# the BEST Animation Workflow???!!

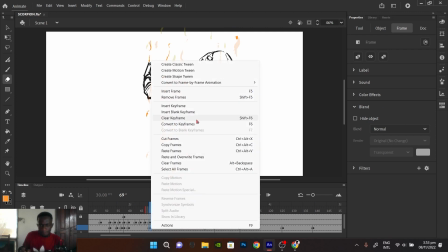don't be like me well if you're learning you could you could follow my path but
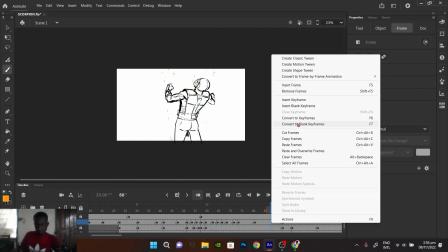whatever just do whatever you think is best all right so the
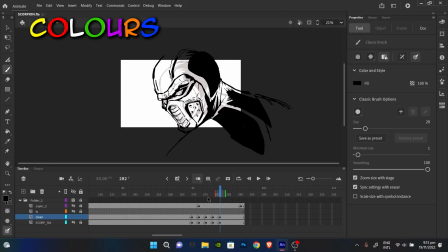next stage i'll be adding my colors i love and hate this part at the same time
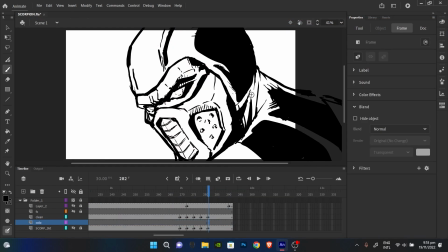why because you're literally going to go over all the frames one by one just to have some more life into it by adding the colors
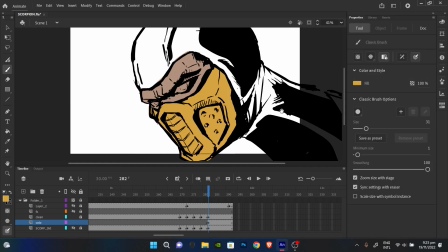that's a lot of work but i love the result it gives because you end up with a more realistic feel since you now get to see the
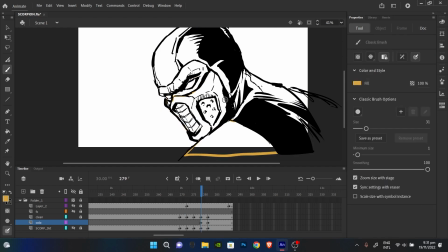depths depicted in the shadows and the lighting of the character
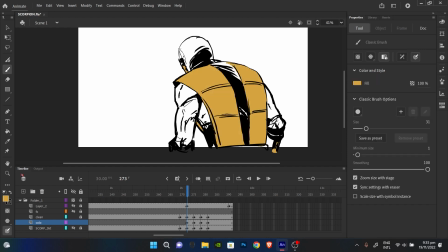that you've drawn yeah so the colors make the animation
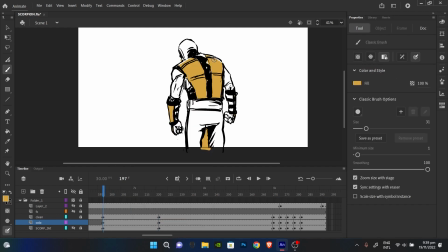look more alive but it's a very tedious process because you do it frame by frame well depending on the style of animation you're doing but since i'm more into frame by frame animation i'll have to color frame by frame this sucks ah well
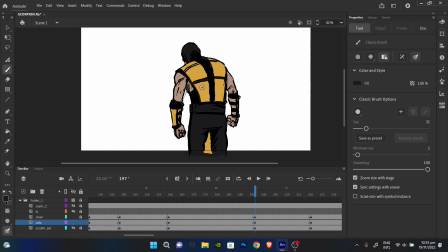as long as i get the quality i need that's all that matters i think that's what you should be worried about i think
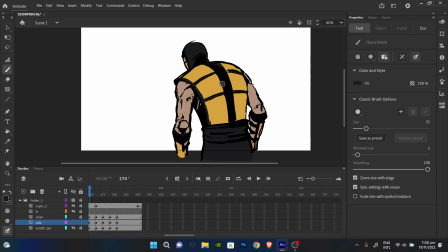that's what you should be thinking about as well so after creating this animation with Adobe Animate,
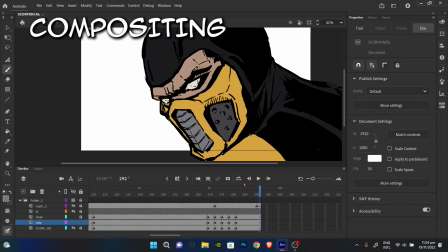I moved on to the next stage which is compositing and I do this with After Effects most of the time.
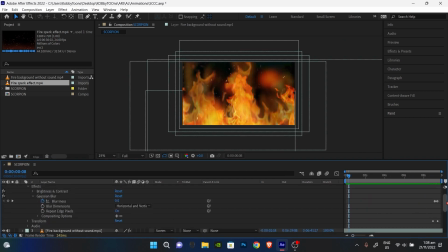So basically I just imported the Adobe Animate file into After Effects to create a new composition.
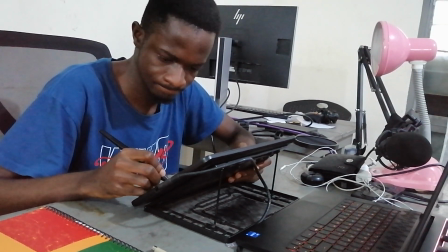Now I spent a long time working on the compositing because I'm still new
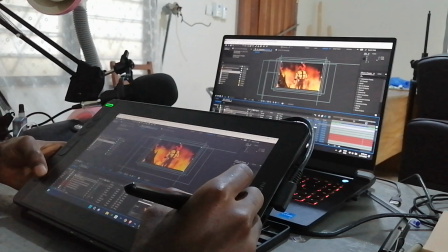to Adobe After Effects and after
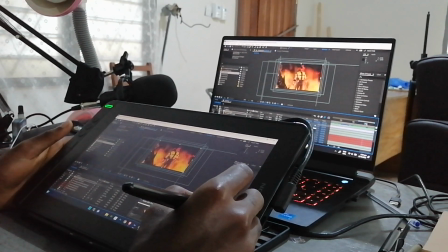putting a few things together I realized that a video clip of the fire that i was using at the background was making the whole thing look weird because i'm kind of mixing realism with
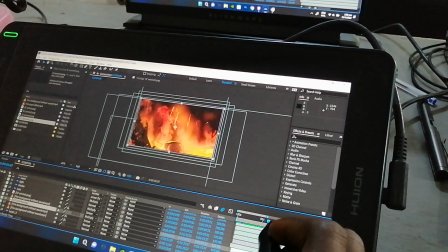low frame rate 2d animation because if i had probably like 24 frames and
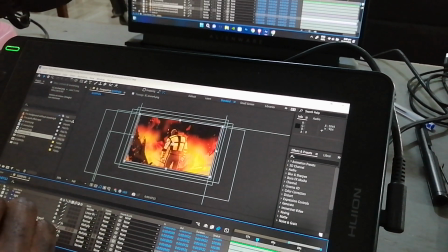the character animation is actually like 12 frames per second which is not gonna work out if you put them
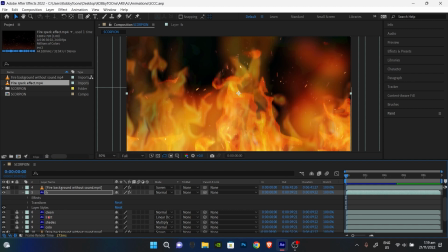together because they're not gonna feel like they exist in the or that they belong in the same environment i don't
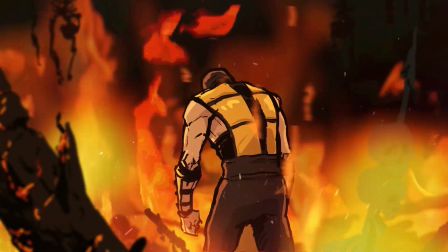know if you get what i mean but basically different frame to make it look like the background is too smooth and the character himself is jerky
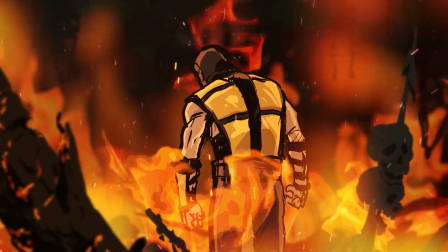and i didn't want that in my animation so i moved into blender and created
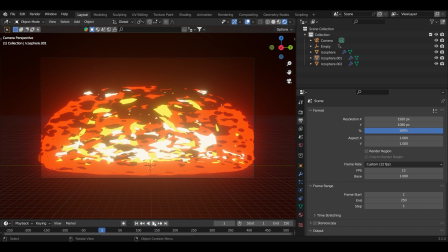a 2d animation fire effects after watching a bunch of videos about how
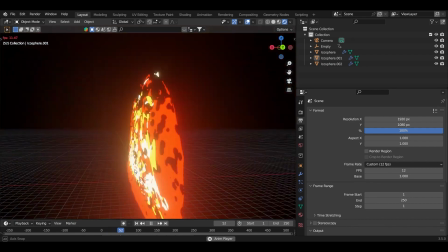to make 2d animation fire in blender so
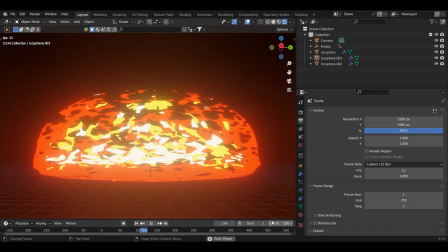yeah there you have it i rented a 2d fire in 12 frames per second so that it would
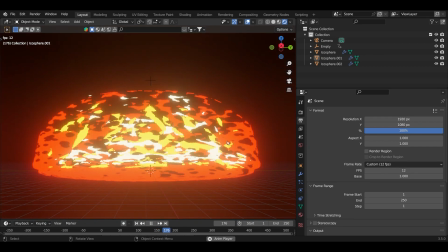kind of match the character animation that i made and yeah i guess it worked just better than the previous one the realistic fire video clip that i
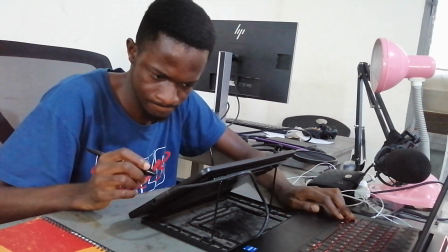had so after a few tweaks and after effects everything came together nicely and this
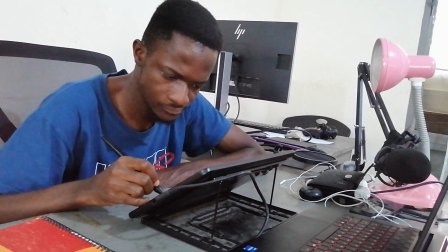was the final result now
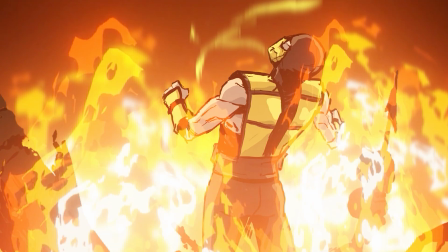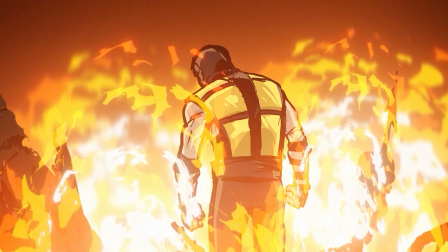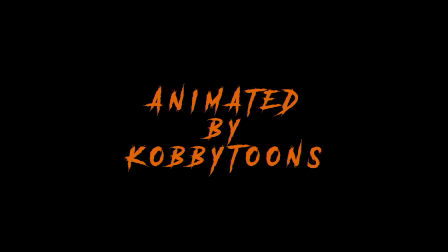be sure to like and subscribe if you like what you're saying because i'm gonna be making more videos like this that way you get to see whenever i post a new one so yeah thanks for watching and i'll catch you in the next one peace